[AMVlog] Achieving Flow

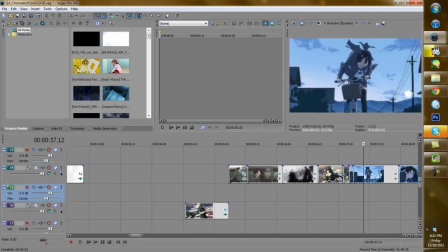[8:14]
And now we're panning upwards in a diagonal motion, and I immediately go into Black Rock Shooter, and I pan diagonally in that one too.
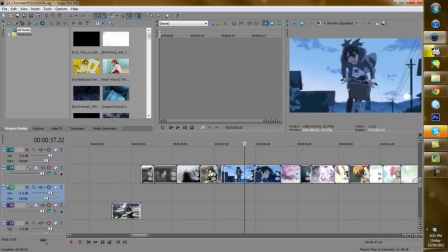[8:21]
And now she's moving forward. That would be an example of a change-up.
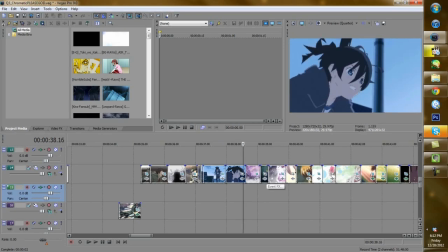[8:25]
Now, if you notice here, this clip of Cheryl is kind of a weird color.
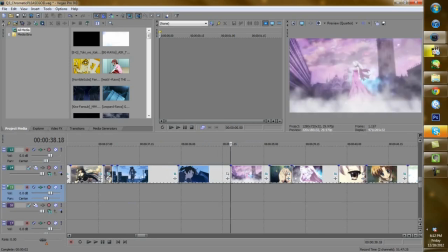[8:31]
I mean, we've been doing blues, and now we have this weird purple going on, and then I'm going into a green.
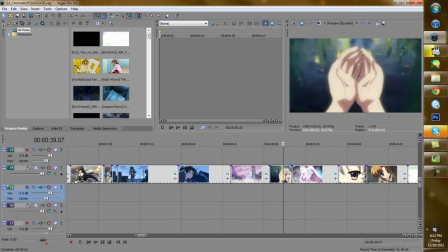[8:37]
Now I'm going to open the final project of the AMV, and we're going to see how I dealt with that.
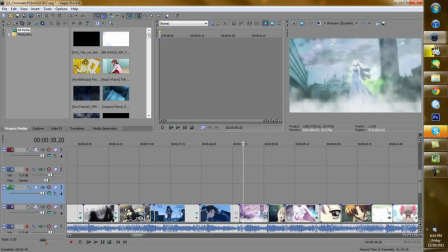[8:44]
Now you can see in the final version of the project, I also added some static, but I changed the coloring. I used a little color correction to make Cheryl more blue and green, so she would match better with the clips that came for and after her.
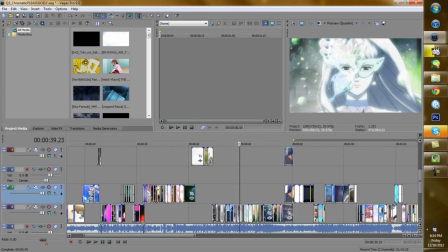[8:59]
Here's some other fun tips. Clips that look similar to each other, right next to each other, are a really great way to create flow.
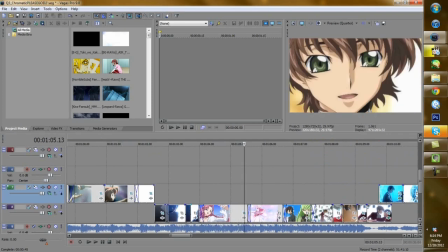[9:06]
Here we see Suzaku twirling Euphemia, and we pan into his eye, and then we go back out, and we see Charlotte being twirled by the dude from Princess Lover.
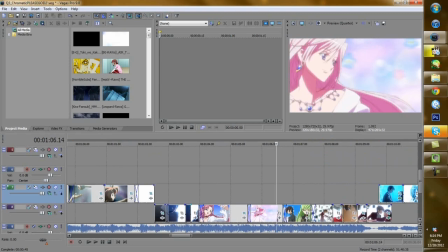[9:15]
And it's pretty much the exact same motion. They look really similar, and they look really great right next to each other, and they create flow.
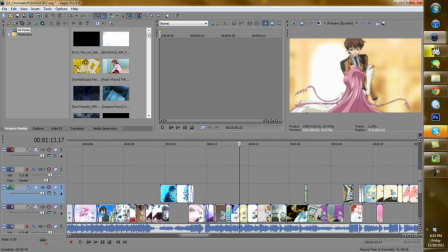[9:22]
Another example of that would be here, which is probably my favorite transition in the whole of the AMV, where the chick from Idol is about to blow a kiss.
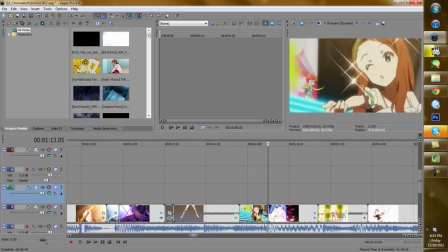[9:30]
We pan in, and suddenly she is stalking. Oh my god, I almost called her Panty.
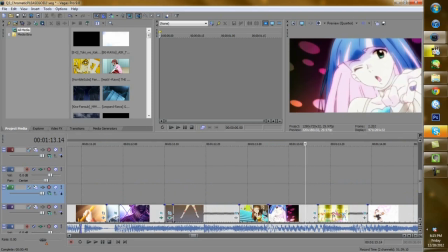[9:35]
Suddenly she is stalking from Panty and Stocking. Having two clips with motions that complement each other is a really great way of creating flow.
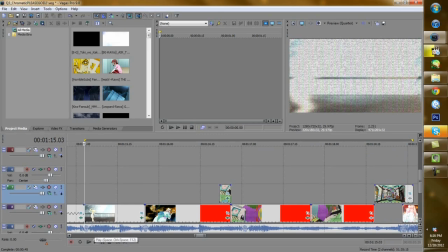[9:43]
When I heard this part in the song, it made me think of a crisscross, so I tried to use two motions that would create a crisscross.
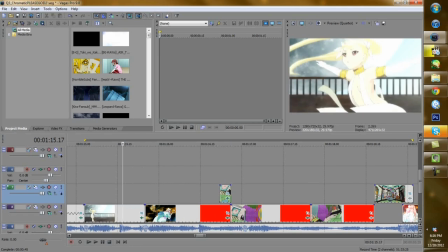[9:53]
You can see here that the chick from Dance in the Vampire Bun is moving from left to right,
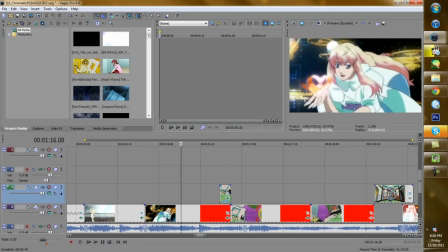[10:00]
and Cheryl is doing basically the same motion, just right for left.
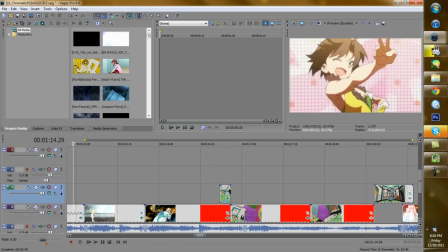[10:03]
So that created a really nice sense of flow because it makes the brain just kind of follow what's going on. The best sort of combos are created with the song in mind too. Here, not only does the clip have internal sync, but it also has lyric sync as well as mixing well with the previous clip.
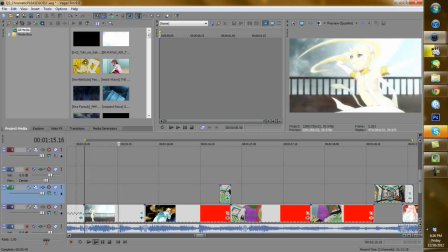[10:20]
That's what I would call a KO.
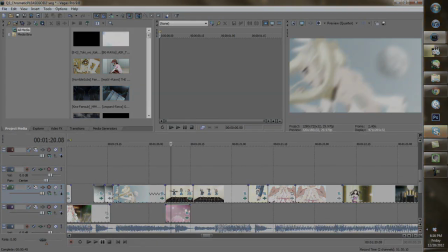[10:24]
Alright, so what we're going to do now is we're going to watch the final product of this video, and I'd like you to pay attention to 3 things.
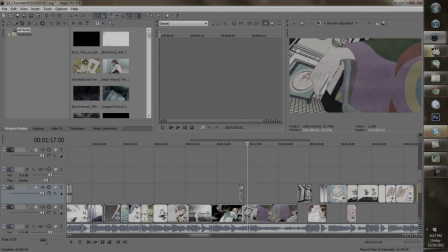[10:29]
First, I'd like you to be able to identify the phases and the sequences and the transitions between those parts.
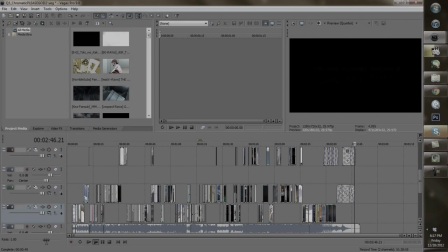[10:35]
2, pay attention to what I was talking about in the second part of the tutorial with different clips and how they interact next to each other.
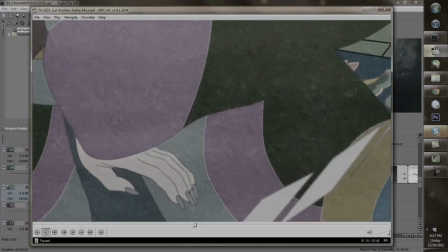[10:41]
And 3, I'm not perfect, and there are a couple parts where I mess up, and see if you can identify those so I can help you not make those mistakes in the future.
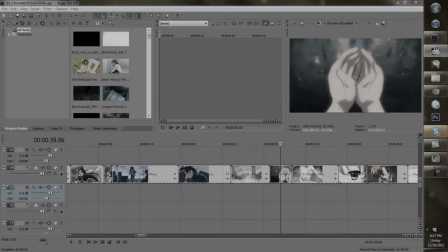[10:49]
I'm going to try and talk over what's going on and show you, but I'm not sure if I can talk fast enough to cover, like, it's a pretty fast-paced song and video. So I'm going to include a text document with this tutorial that outlines why I basically did certain things at certain times.
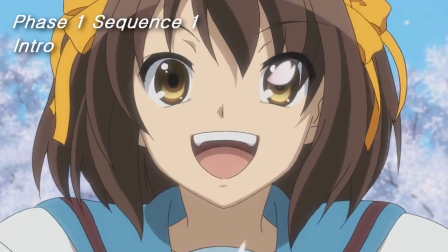[11:06]
So this is the first phase, first sequence, second sequence, kind of soothing clips.
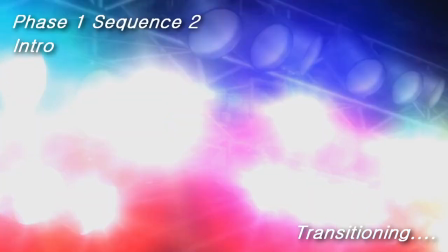[11:13]
First sequence had like a cherry blossom theme, second one had a water theme. This is the second phase, dance oriented.
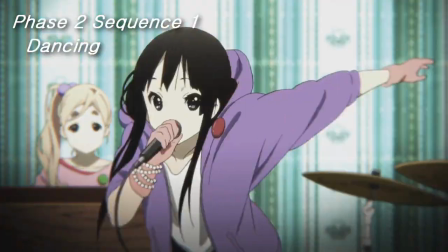[11:19]
I changed the color of the panty clip to make it more blue.
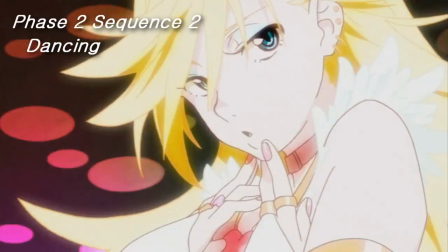[11:25]
Trying to keep high saturated colors.
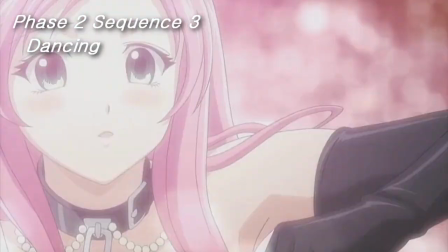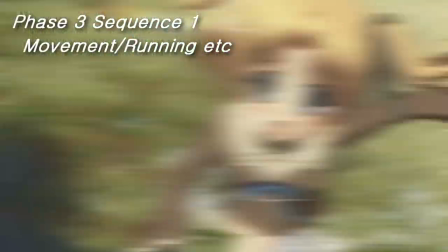[11:34]
Transition into the third phase. Everyone's moving. More subdued colors, less saturated.
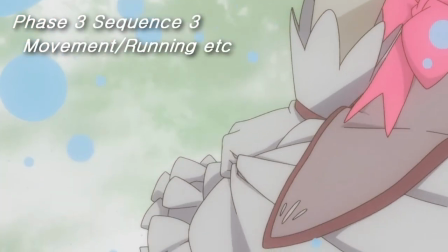[11:41]
Changing the color of the Cheryl clip, eye opening, and another eye will open soon on a similar beat, right there.
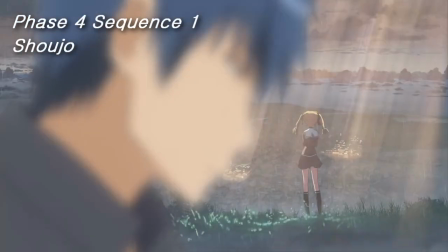[11:49]
Transition into the fourth phase, the shoujo phase. This is probably my least favorite phase in the AMV.
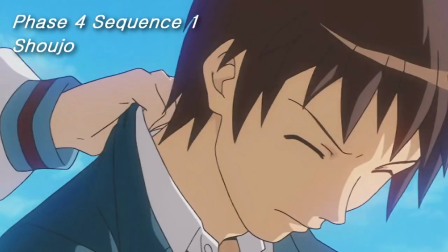[11:55]
It's got a little mucky, just doing clips of people together.
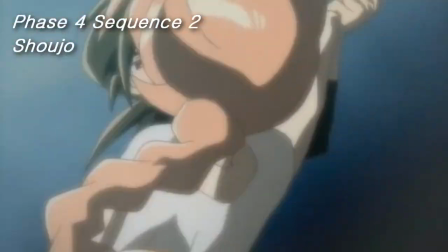[12:01]
This would be a mess up because I tried to keep 2 people together, but those were 2 single independent clips.
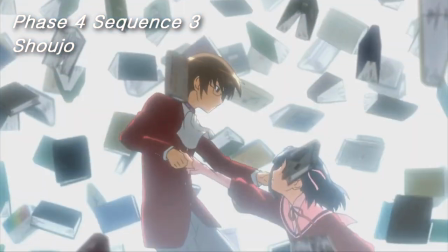[12:08]
Similar clip transition, motion, similar clip transition.
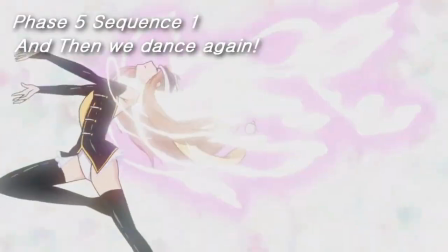[12:14]
This is the 5th phase, more dancing. Here's what I was talking about with the complementing motion.